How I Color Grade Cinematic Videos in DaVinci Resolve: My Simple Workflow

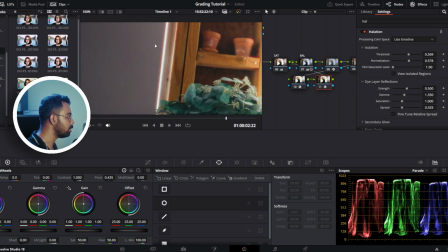Not only around the subject, you can see also here this soft glow to make it more quote unquote cinematic.
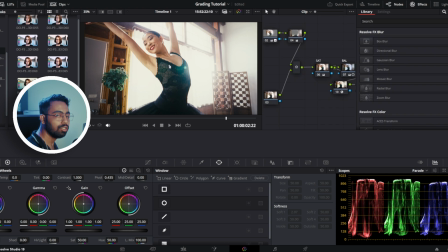So this halation effect will make the edges little bit softer. So the last not the least, we are going to add some film grain to this clip to finish it off. So for that, we are going to add this film grain on the first node. Search for film grain and drag and drop.
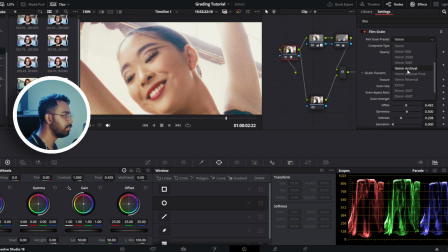You can see this is 60 mm. And let's change it to 35 mm for finer grains.
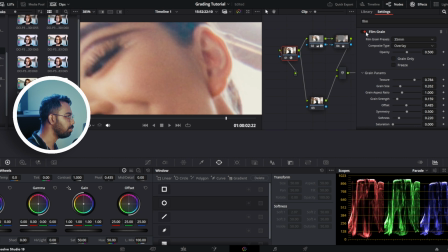Yeah. So before, after.
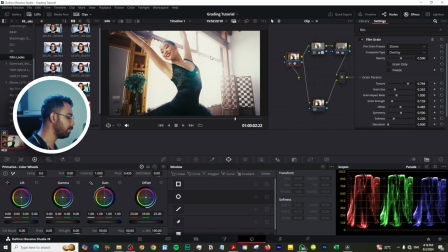So this film grain will add some texture to our images. So now let's see before and after.
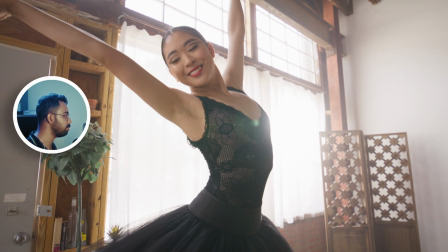This is before. This is after. This is before. This is after. Thank you guys for watching this video. I really hope this tutorial was helpful. If you like the video, please drop a like. If you want to see more color grading tutorials like this, subscribe and hit the bell icon, so next time when I upload, you will get notified. I'll see you guys in my next video. Till then, stay safe, stay happy, peace.